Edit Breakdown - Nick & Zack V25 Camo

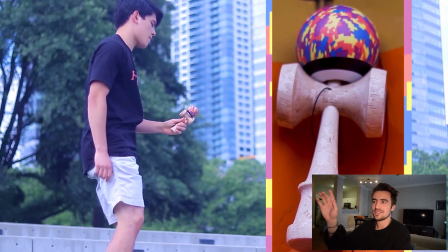[8:14]
And I was literally about to put in like some weird like numbers or something, say 1, 2, 3, 4, 5, jug, 1, 2, 3, 4, 5.
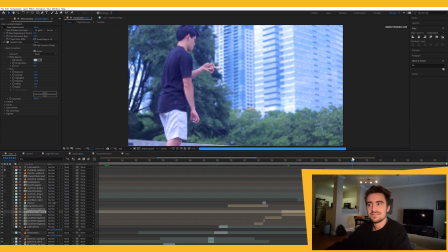[8:21]
And that would have been kind of a disaster, because it would have been wrong and people would have been very confused.
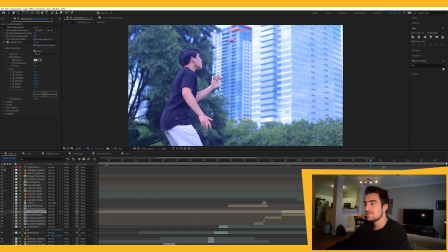[8:27]
But it's a 6 jug 6, which is crazy because it's just a single juggle. Beautiful shot, beautiful tracking by Zack, I assume.
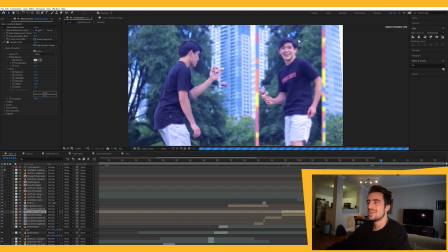[8:34]
Again, wanted to show his reaction and kind of a slow-mo version, so you can kind of choose what to look at. If you're like, oh, was that 6? You look over on the left side of the screen. And if you're like, wow, I wonder if he liked that trick. I wonder if he was part of that trick. You look on the right side of the screen, you know? Now we're having fun with it.
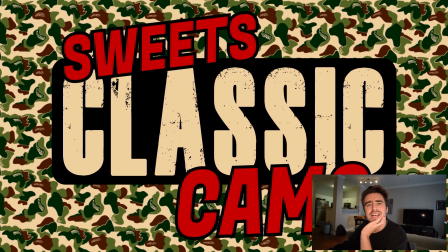[8:49]
Pixelized borders, you know how it goes. Sweets Classic Camo. Reminds me of like a Bape pattern, I think.
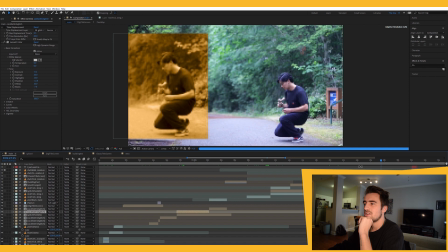[8:56]
I don't know much about Bape, but I think that's a thing. Wanted to bring in that kind of like vintagey camo feel with this. I think it's literally just a sepia tint. Just look at this whole timeline.
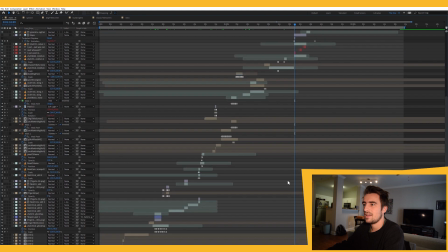[9:07]
This is what I'm dealing with, you guys. So chaotic. And within each of these are more chaotic things going on.
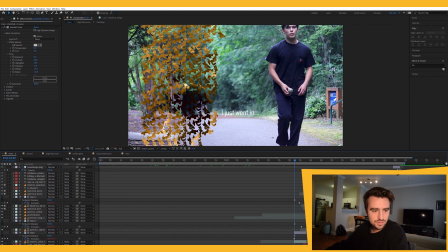[9:14]
It's why you don't always edit in After Effects. It's great, lots of cool tools, but stuff like this, a lot of it's not necessary. Yeah, it's kind of like camo overlay thing. Again, a mask to make it feel a little more random instead of just like a box, you know?
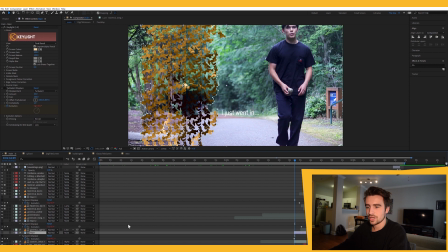[9:29]
And that's just a Luma inverted map thing. Look at, I literally called the layer Vape 2.
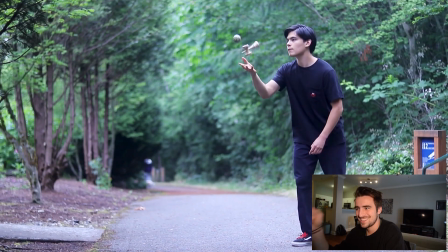[9:36]
Nick was so disappointed that Zack just went in, and like, you can just hear the disappointment in Nick's face, like, wait, what?
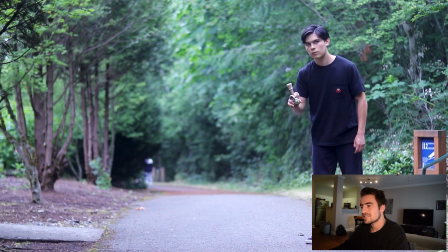[9:45]
But you know, that's how edits go. You need to get the tricks done, so you just gotta settle sometimes.
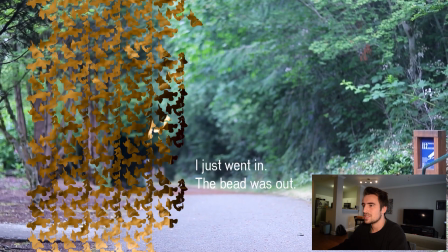[9:50] I just went in, the beat was out.
Poor Zack. I like these compositions again too.
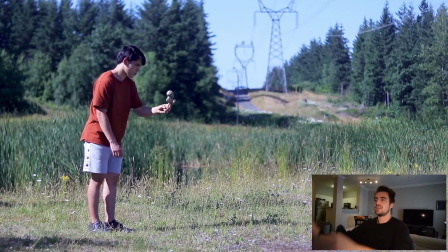[9:55]
Another great shot, really like the depth in it. You can see the road going through and the power lines.
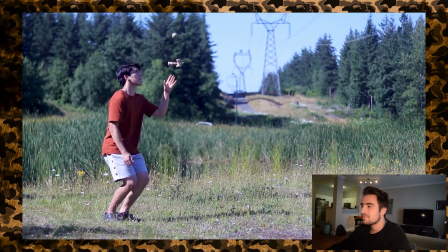[10:01]
Great lighting. Gallagher's know how to set up a shot, I'm telling you. They can film tricks, they can land tricks, and they can set up shots.
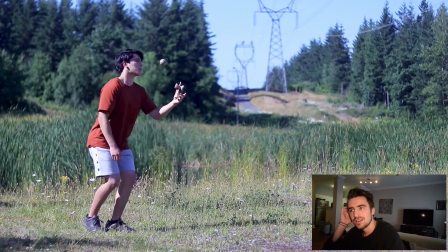[10:08]
What more could you want? And again, this is one of those times where it's just so perfect to have to end on a beat drop and kind of,
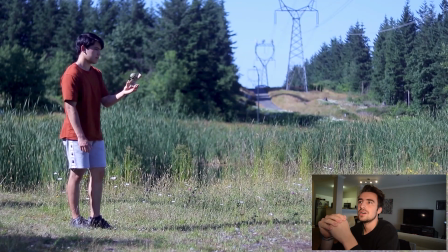[10:16]
you always want to find a clip to like put a cap on the end of an edit. You don't want to just have a trick and it's done. So then when the titles come, it's BAM!
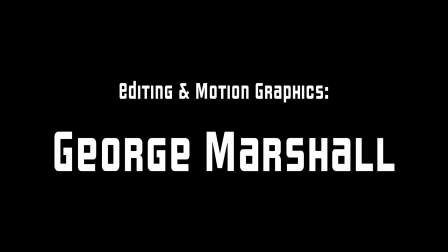This was a fun project. I haven't done a full edit in a while because I've just been like too into Instagram and I don't like it. I want to do another full edit. I'm just needing an idea. I'll do more of these if you guys like them. I might take YouTube more seriously. I feel like I don't know, I like these types of videos. Maybe I'll, dare I say, do some vlogs. I don't know about that, but definitely these editing walkthroughs, and I have some other videos that are in the process where I'm going to do more of like behind the scenes as we're doing them, instead of just walking through them after the fact. So yeah, that's the plan. Subscribe or like or comment, whatever people say, and see you in the next one.